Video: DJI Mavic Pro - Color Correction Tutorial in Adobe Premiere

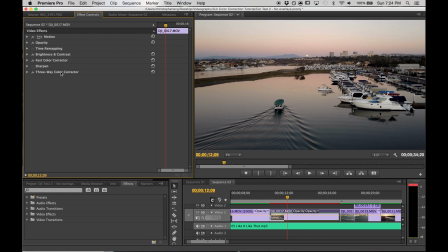4:08 And the way this one differentiates itself from the fast color corrector is that it gives you an ability to
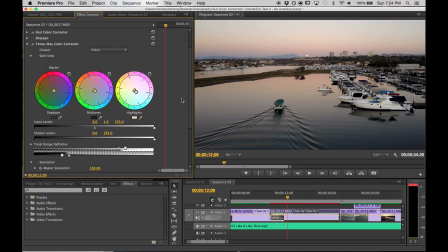4:13 set the white balance and saturation for specific images or for specific parts of your image. So the shadows, the midtones, and the highlights. We set this the same way as we did for the fast color corrector, which is by taking the little eye droplet and moving to that part of the image that corresponds.
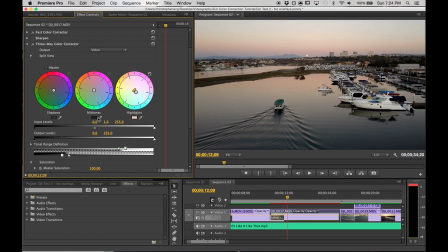4:31 So for the highlights, I'm going to go way up here. For the midtones, I'm going to go like around the sandbar. And the shadows, I'm going to go down here by that boat. Right, so that's a quick and dirty way to kind of set this up, and it's going to give you a pretty natural look.
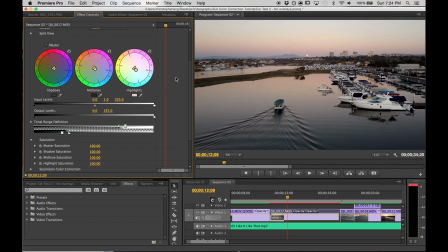4:46 Now, since we took the saturation out of the image when you shot it originally, we need to add it back in, right?
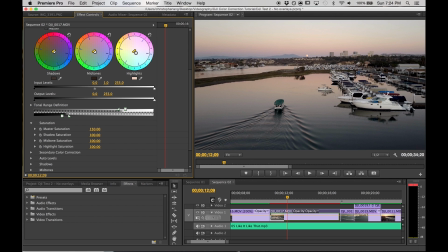4:51 So I'll set this as a baseline of 150, and I'll go for 125 on each of these. and that can kind of give you some room to play with and tweak around. So that's pretty solid. I think I want to bring up this little part in this right here. So that's the highlights. So I'm going to bring that up to like 135.
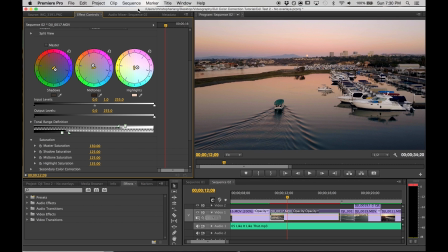5:09 And yeah, that's a good place to go with. Okay, so the way I just showed you was with the eye droplets. And a second way to do this, it takes a little bit more time, and it's going to take a lot more kind of just getting used to the program and finding out what you personally like,
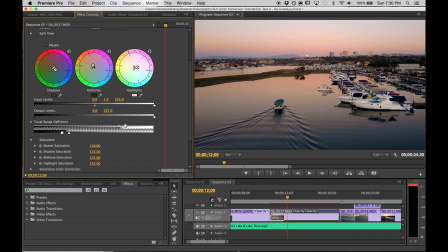5:26 but is to actually use these color wheels and mainly set the balance. So you can kind of just drag these around, as I've shown previously, and it's really going to add a lot of hue to your image. So since this was a sunset, I wanted something a little bit warmer.
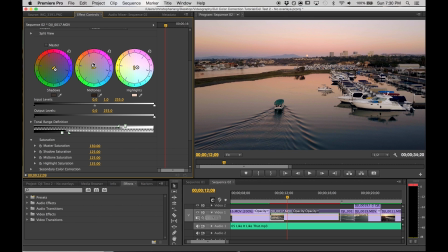5:40 So what I did is I actually set it up in this kind of reds and pinks, kind of bring out some warmth. The shadows I kind of cooled down a little bit for some contrast, and it's just going to take some time to play with. You'll find some areas, like, you know, like the green doesn't look good, right?
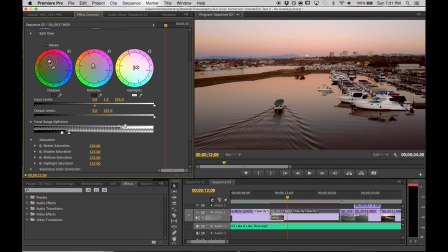5:58 Or like up in the reds, it's like a little, it's kind of flat. So I brought it down with the blues, kind of opposed the warm region in the midtones and the highlights. So don't be afraid to mess around with that. So the last thing that I like to add is just a sharpen.
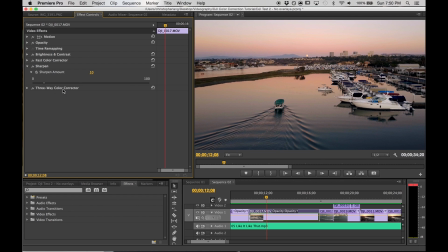6:13 So here's with it on, and it's really simple. It goes from 0 to 100, but I like to keep it anywhere between the 5 to 15 range. It just adds a little crispness to the image, especially since we shot with a sharpen less in the Mavic. We want to add a little bit back in post. So there's just 10 there.
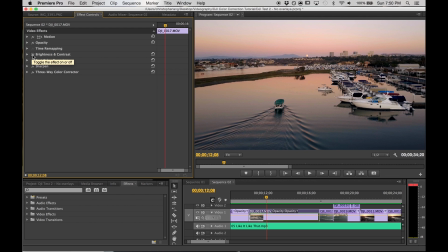6:31 And I'll show the image right now with everything off. Right, so that's our flat image, and then when we add all these back in, boom, that's the final product. All right, and I'm going to play the entire clip edited right here.
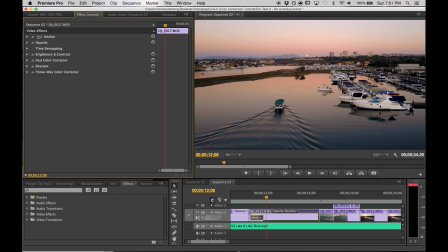6:46 Again, if you have any other questions or comments about the process, feel free to put them in the comment section below, and I'll check them out. All right, have a good one.
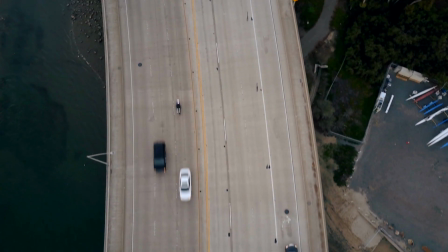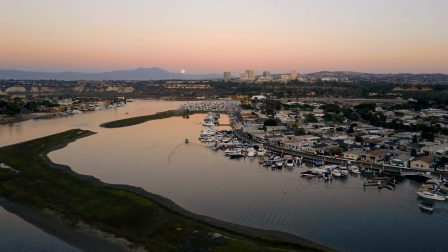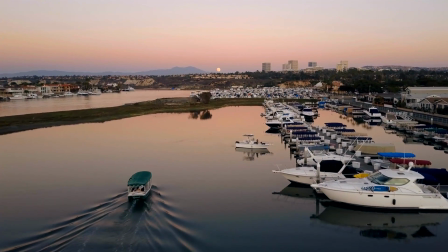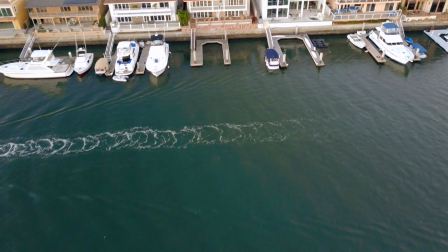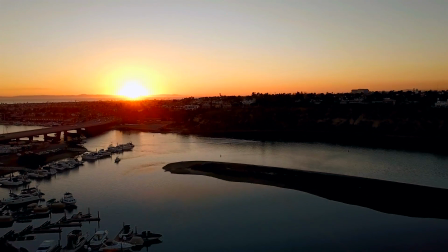7:17 Of the joint cooling out, and I saw this girl, asked her if she like it like that. Not a head yes, therefore I didn't stress, let my beat keep knocking, cause we rocking like